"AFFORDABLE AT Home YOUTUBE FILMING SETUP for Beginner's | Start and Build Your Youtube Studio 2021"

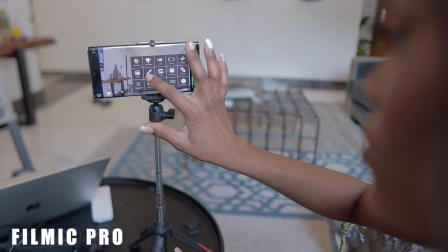I can also use this as my regular tripod but again this is not the most sturdy tripod ever to use for your phone and to record
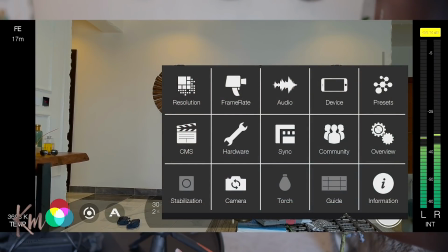videos I like to use Fiomic Pro because again with this I have flexibility with setting up my camera I can put on the guide and make sure
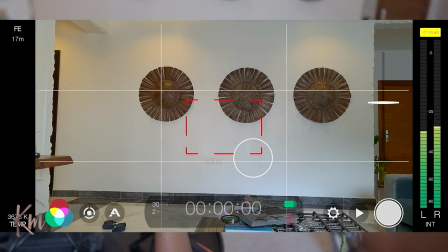that my camera is properly aligned and positioned like I'm doing right
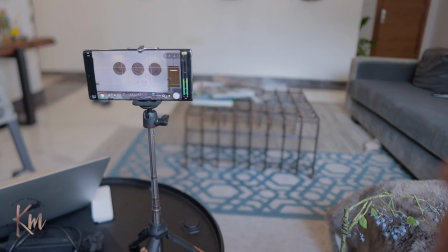now and with this I can get like that cinematic flexible look and manual control
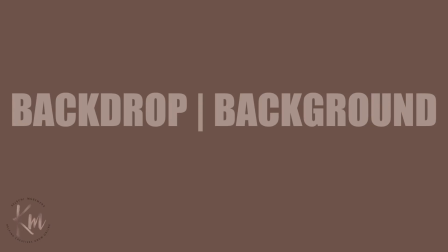over my phone camera alright
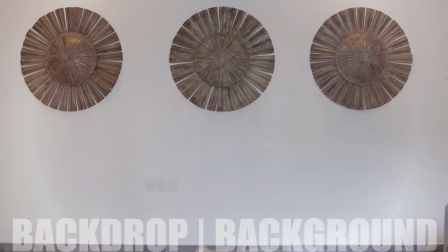guys so now let's talk about creating a background or a backdrop for your filming setup and if you guys know me or you've watched any of my videos know that i have dozens of videos relating to a backdrop or like creating a set now
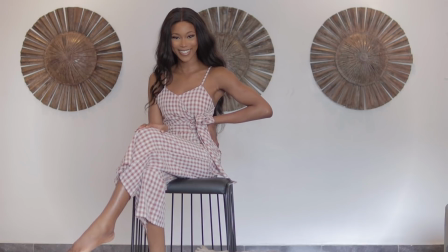for this i'm going to be using my background because i love how it's looking i'm just going to take a chair and kind of create a scene with this you want
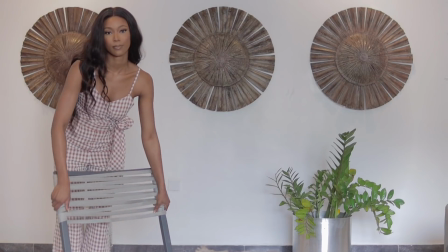to add props kind of add lifestyle objects that just kind of spice up your
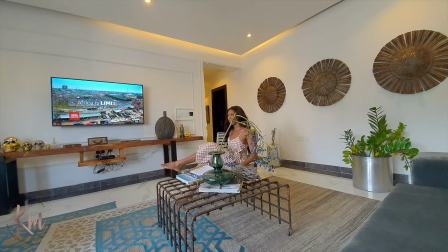environment and your set but also keep it on brand this is what
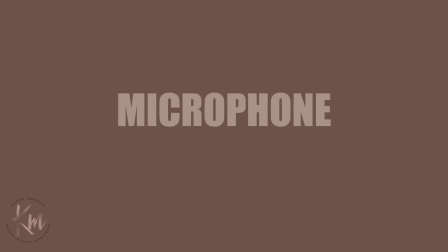we're looking like and you can play around with it now don't forget your
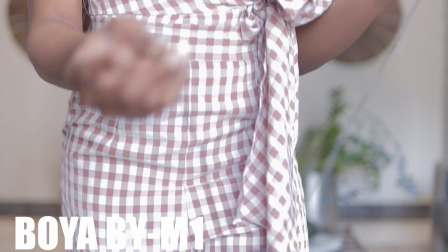microphone guys this microphone is my ride or die this one is from
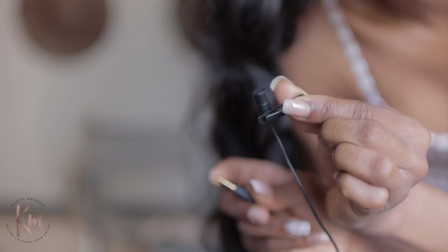boya and i use this for my computer i use this on my dslr i use this on my phone check mic check
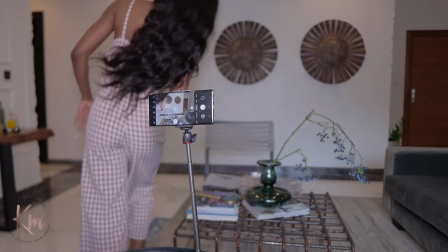one two one two you always want to make sure that you're connected and that the audio is amazing at the same time
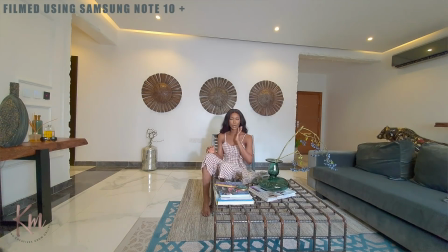this is what it looks like filming with my mobile phone when i'm using
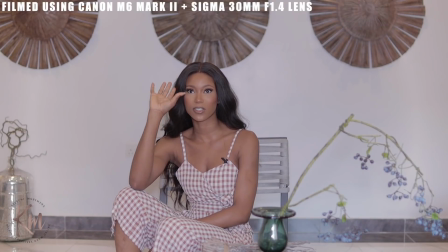just my natural lighting and this is why i usually advise for natural lighting because it is so beautiful and it just diffuses the light on the skin so beautifully well but this is what it looks like again you definitely can start off from anywhere if you are a beginner pro
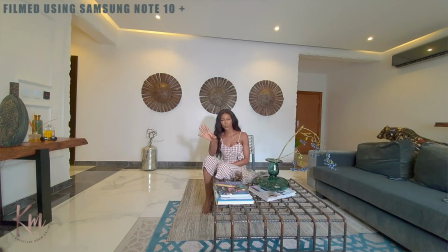whatever your phone is always pretty much the best places that are from let me switch the lens
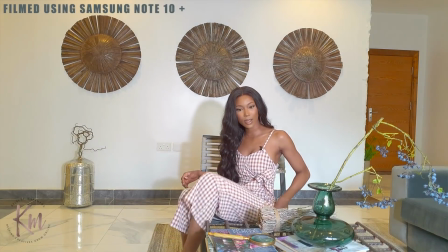so you guys can see what I'm talking about so now we should be let
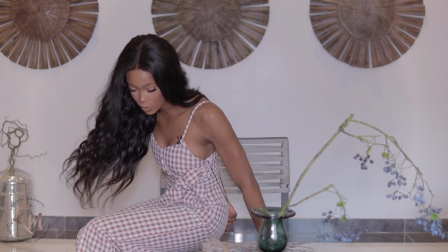me hide my microphone this is BTS real life stuff okay
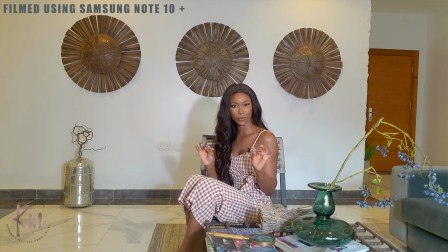okay so now we should look a little bit cropped in which should in general look a lot better than it previously did now you guys can focus more on me and less on the environment because again this is more or less like a sit-down talk video as opposed to like a vlog style content so you guys can definitely get what i'm talking about so this
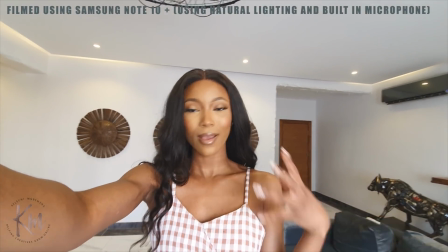is major test running it depending on the kind of content you're creating
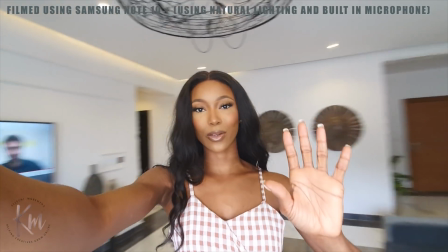if you're creating like a vlog kind of content this would be perfect again we're standing directly in front of the window again you don't want to start
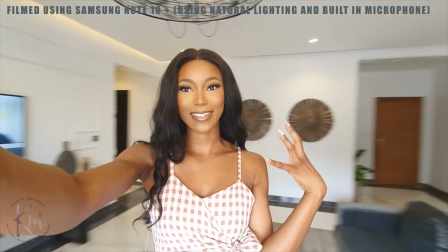like this you always want to stand or you want to always place your camera
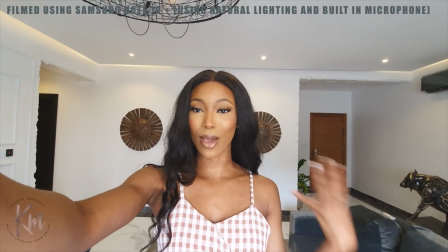just in front of your light so so that way you are properly lit
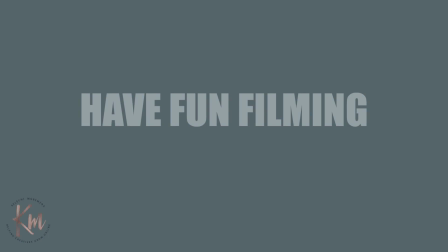okay so now all that's left is for you to have fun filming now with this setup you just need to use what you already have
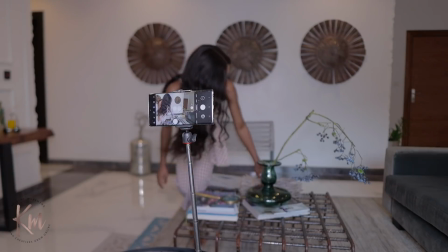and make you work at the same time you need to know how to maximize all that you
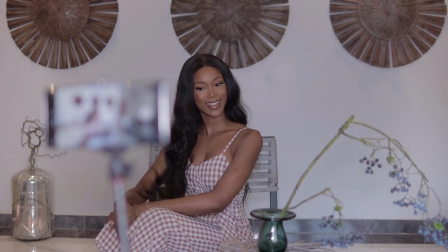have and create your amazing setup and filming environment now
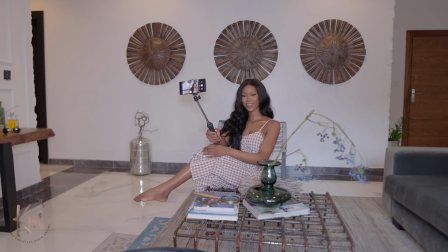i hope this was helpful i hope you guys enjoyed this video if you did
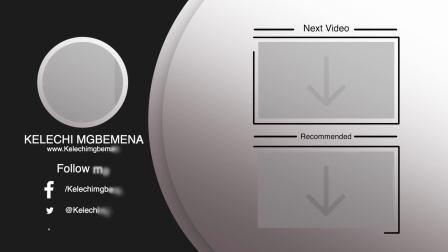please stick around with me and subscribe to my channel watch my
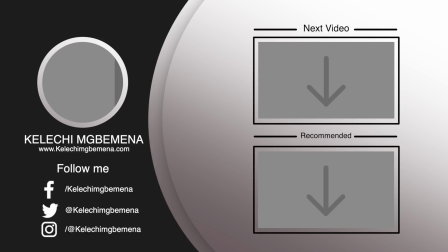next video in case you guys are interested in learning how to film using your mobile phone or how to create your own at-home affordable studio I've got you covered I have an entire playlist do check it out do enjoy and do learn bye